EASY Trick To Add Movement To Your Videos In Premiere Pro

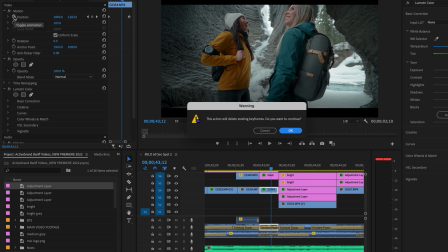Delete those keyframes. Here's without. So we're just adding a little bit of motion, and you do that cumulatively over all of these clips, and you're really going to get some good effects.
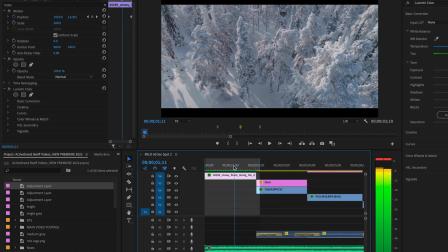So let me show you at the beginning of this video. I've got an intro here. So we had a nice little drone shot, and we cut to this shot of Castle Mountain.
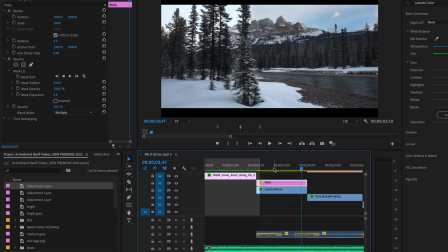You can see how the video slowly goes down like that. That was actually added in post. So the shot itself is very static, so we'll delete it.
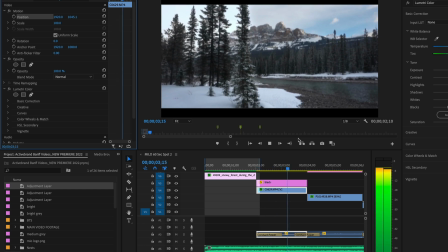Here's without. Not much going on, and we add it back in.
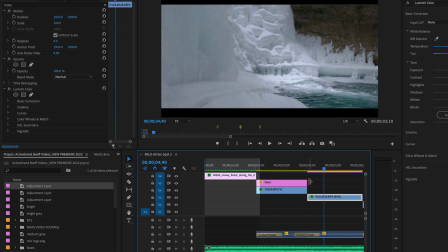Just a nice little pan. And so I connected that shot with this one by, again, we've got a nice little pan down.
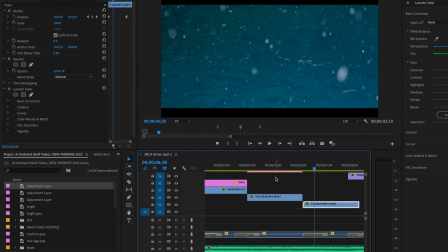Same exact thing. Then this one, I did a pan up. And then we've got a nice little drone shot here, and shishwing.
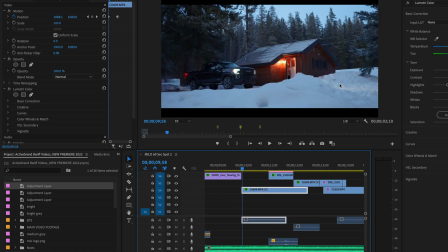See that camera movement? We're slightly moving it from right to left. Again, I'll add it with the same keyframe technique.
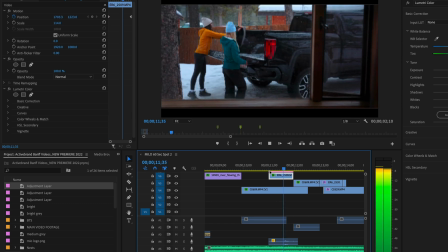So I'll actually go through almost every single clip in my project and add a little bit of movement.
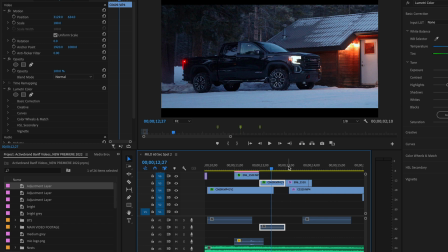It helps tie clips together.
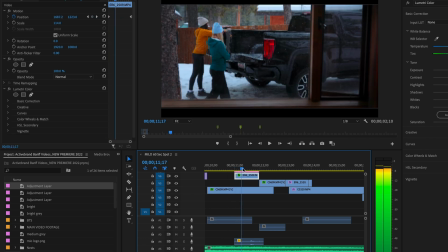So if all the clips are moving in the same direction, so all of these are moving from right to left, just very subtly, they just blend a little bit better.
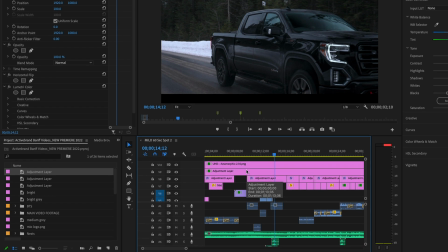So hopefully that was helpful for you. And as far as those black bars goes, you can check the link in the description, or I'm going to go ahead and show you a really quick way to do
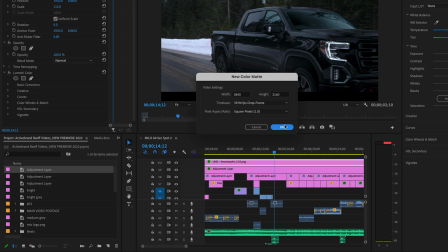it. You just go to color mat here. We're going to select a black color. Cool. We'll call it screen box thing, as it's called officially in Hollywood.
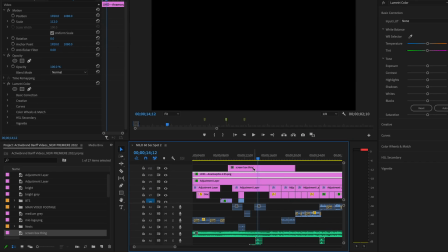And then all you do is just drag it over your clip and reposition it.
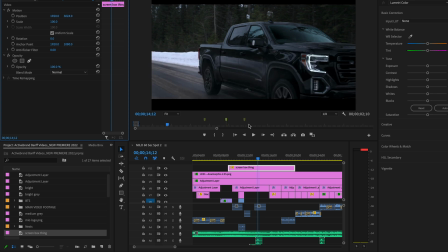So you can position it on the bottom somewhere, let's say there. And then we do the same thing. We'll just option and drag it up to make a duplicate. And we're going to do the exact opposite this time. Drag it all the way up. And say there. So you don't know if it's necessarily like exactly aligned, but most of the time that's not a big deal.
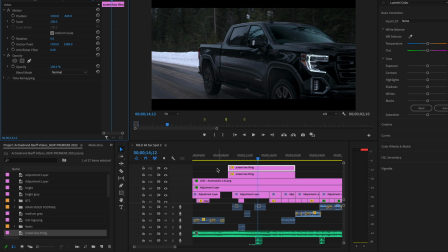So if I don't have my template on me, that's what you can do to really quickly add that sort of anamorphic cinema bars to your videos. Okay. So hopefully this was helpful in some way, shape, or form. If it was, hit that like button, make sure to subscribe for more great content, and leave a comment below if you have a better way of doing this,
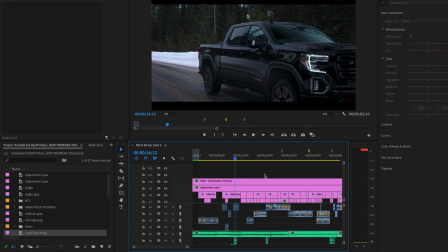actual other ways you use keyframes to really quickly add some movement to your projects.
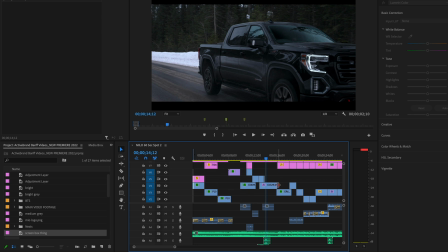I'd love to hear about it. Let's share some information, have a conversation. Cool. In the meantime, create something awesome.
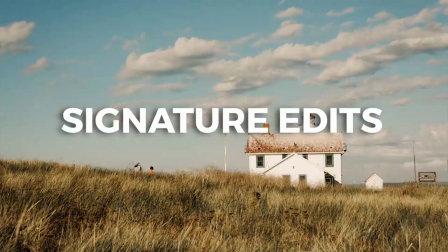See you in the next one. Peace.